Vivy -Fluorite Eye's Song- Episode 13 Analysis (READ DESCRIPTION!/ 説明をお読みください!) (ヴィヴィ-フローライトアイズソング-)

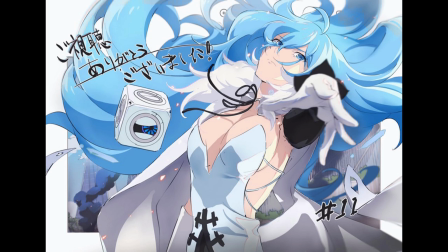As I said in my discussion of the doc scene, I tried writing a larger video for episode 13 before, but it didn't go so well, so hopefully this attempt goes better. I'll be breaking down the episode, focusing on different scenes and topics both big and small.
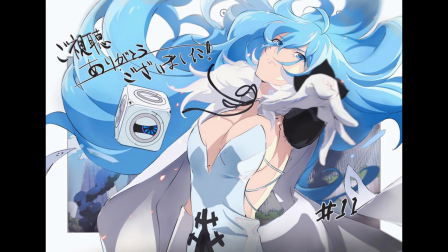A script of this video, both in English and in Japanese, will be linked in the description.
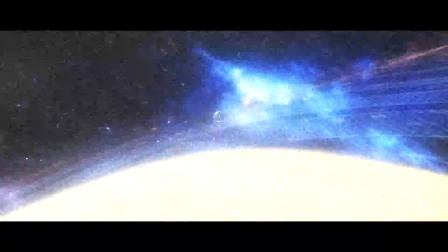The episode starts with Vivi being sent back in time,
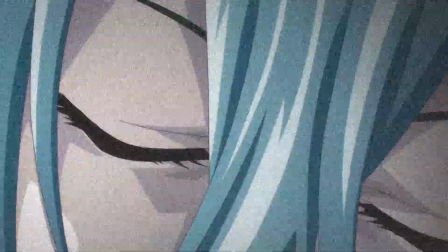and it's nice to see the internal consistency as the time travel visuals are identical to when Matsumoto was sent back in episode 1.
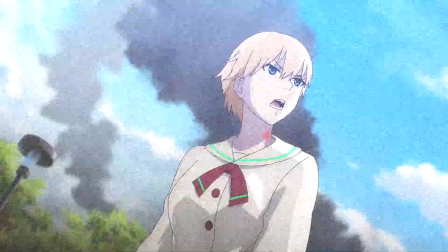We see a more experienced Vivi handle the AI outbreak, and this is interesting too.
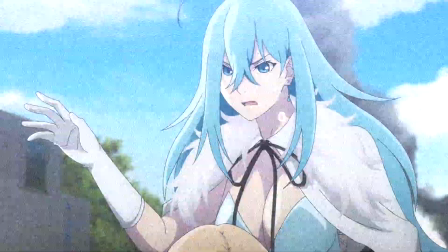We skip from when she wakes up to when she hears her song for the first time,
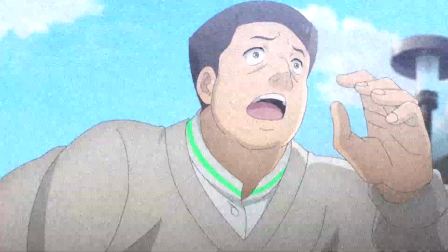and she doesn't bother talking to the AI blonde anymore, nor does she try to plug her cable into her,
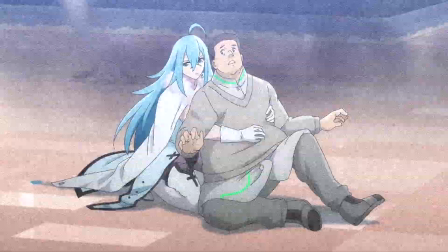she just snaps her neck. She does say sorry though, because Vivi is still the sweetest person in this world.
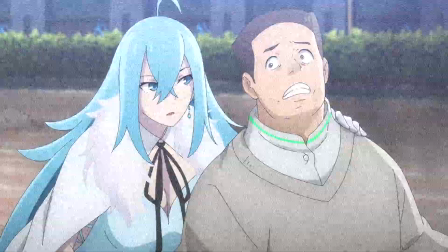However, being kind to the man is why he died, so this time she is strict with him and saves his life.
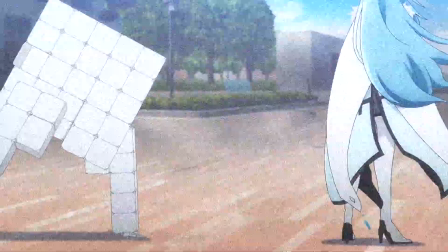She doesn't bother trying to block or even run from the car afterwards either though, because she knows Matsumoto is coming.
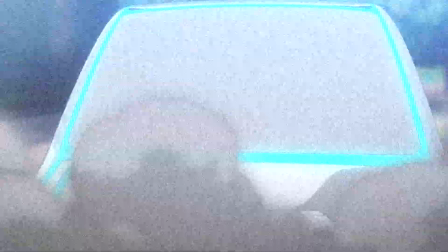She doesn't even bother looking at it, it's such a cool moment.
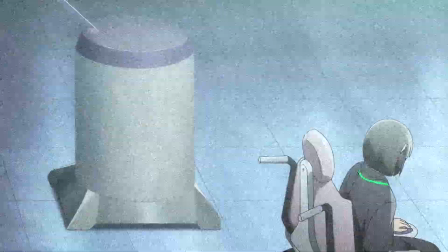Beth appears just as she did in episode 11, but Vivi has already dealt with the AIs with guns she fought originally,
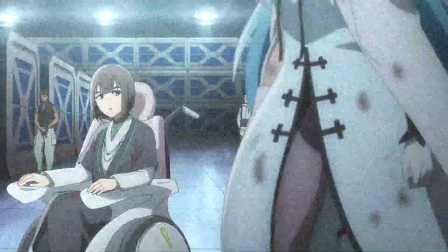and her earlier appearance means her fight has already ended, when originally it kept going much longer after Beth appeared.
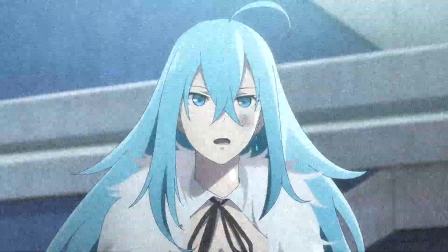You may have already predicted it from episode 12,
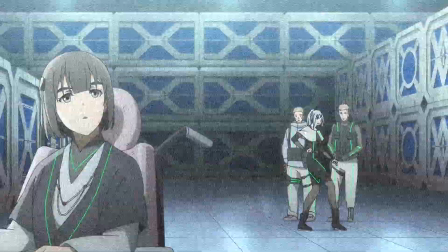but Vivi appearing here earlier means all of Toaaki is still alive and their equipment still works, which Matsumoto also checks on.
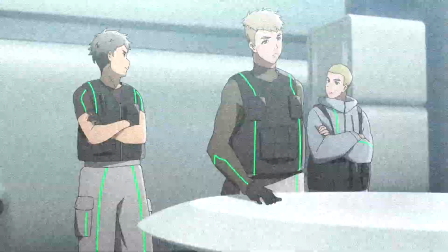I want to skip over the conversation in the headquarters because it's obvious even for me,
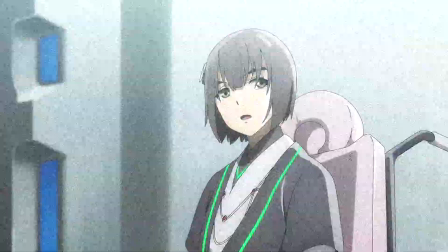but I think it's very sweet that Beth waits for Yui to agree to help Vivi before ordering the other men to follow them.
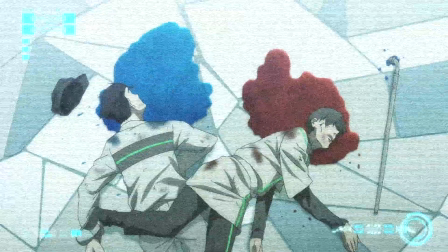It shows how much she cares about her and how well they complement each other.
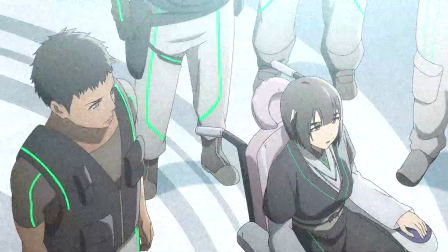Yui is clever and kind, which is what Beth needs after being abandoned, while Beth is strong and confident, which is what Yui needs to help her lead Toak.
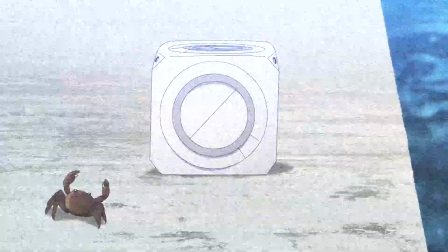I spoke about the scene at the docks in my previous video, but I missed the symbolism of the crabs.
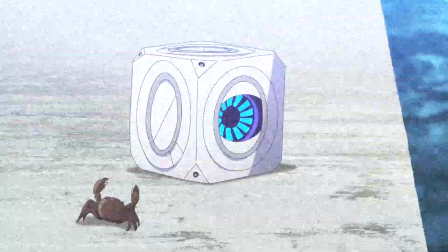There's a reason they get focused on here. Crabs represent emotions and trust, so it's fitting that they're present for the moment.
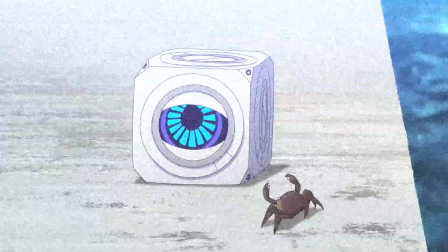Vivi and Matsumoto are finally honest about their feelings and friendship towards each other.
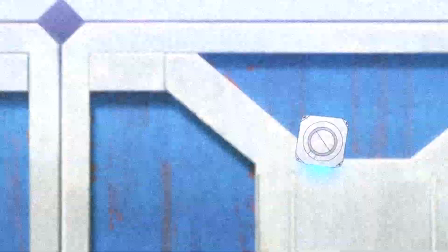At the end of the scene, the crab closest to Vivi even runs towards the crab closest to Matsumoto,
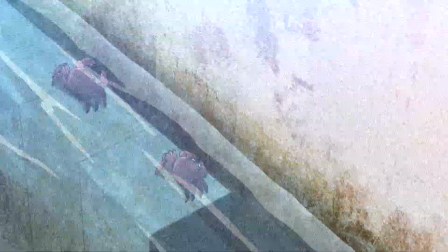in the same way she ran to squeeze him, to show how they finally connected in that moment.
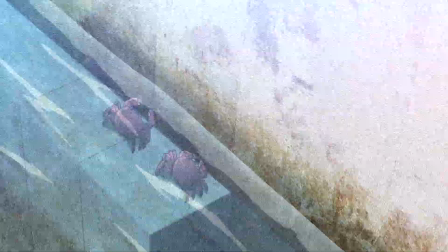Crabs also represent rebirth, which is what happens to Vivi in the ending. We see the Archive calculating futures again.
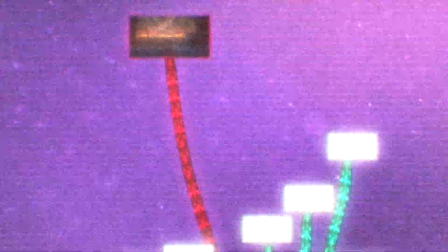This was shown in the previous episode as well, but I still think it's scary that all the flowcharts we've seen so far have actually been the Archive's calculations.
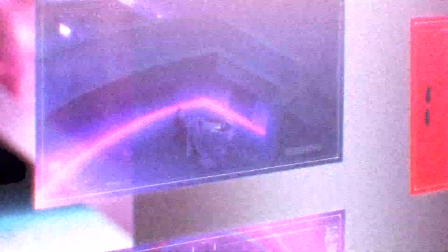I think it knows Vivi went back in time because it draws a new line now and knows that Vivi could win because it shows her death.
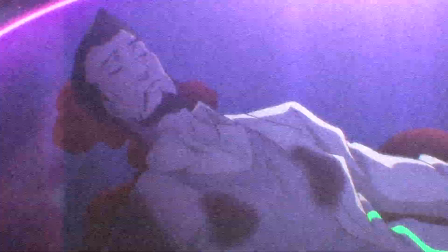It also shows Osamu's body to remind us that there will be no other chances for Vivi to win.
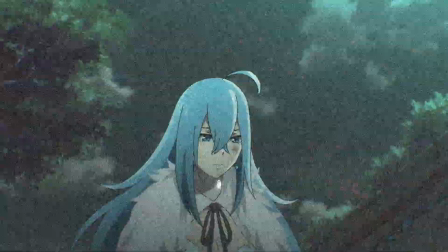Vivi got to talk to Matsumoto and it's also nice that she got to talk with Yui and Beth one last time as well.
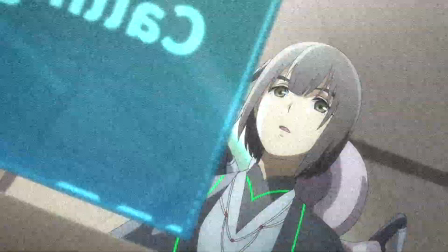She kept her promise with the old Matsumoto to not rush into things, so now she keeps her promise with the old Beth to tell her about Kakitani. She also supports Yui's beliefs, and tells her that she also wants humans and AIs to work together.
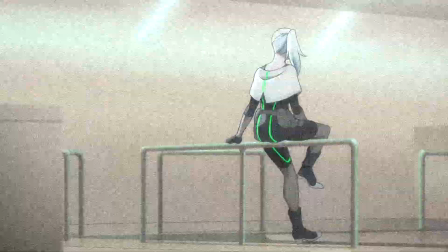This isn't the first time this has happened, but we also see how Vivi stops talking with her mind when she's being emotional as well.
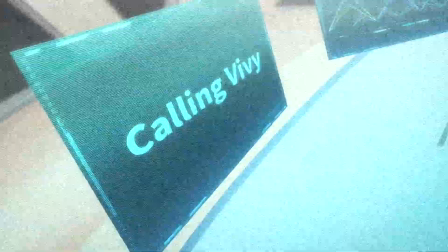She smiles here too. Is this because of her talk with Matsumoto teaching her to open up more, or is it because she knows she's going to die?
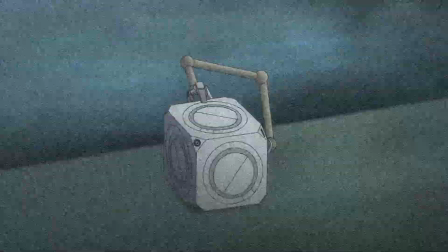It's very sweet that even now Matsumoto is still surprised by Vivi's kindness as well, given how he pats his own head where she touched it.
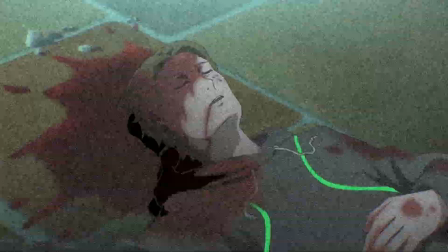Vivi had an era when Dr. Saeki died, but she learned to harden her heart up to D.Va's death,
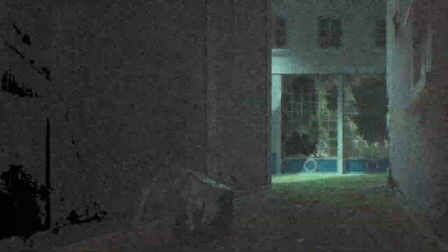so she doesn't collapse when seeing the dead bodies, instead closing their eyes and offering her respects.
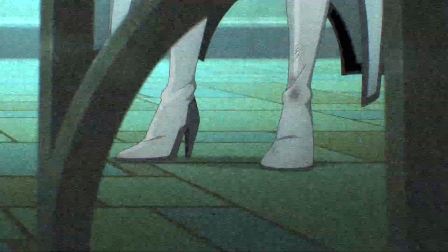It's really sad to see her home like this, and I understand why she'd stop by the very first stage she sang on.
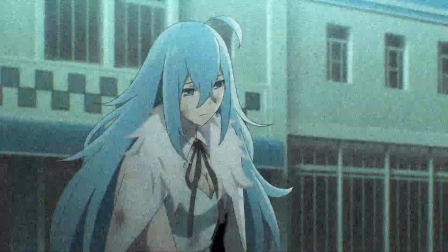I really like Navi here as well.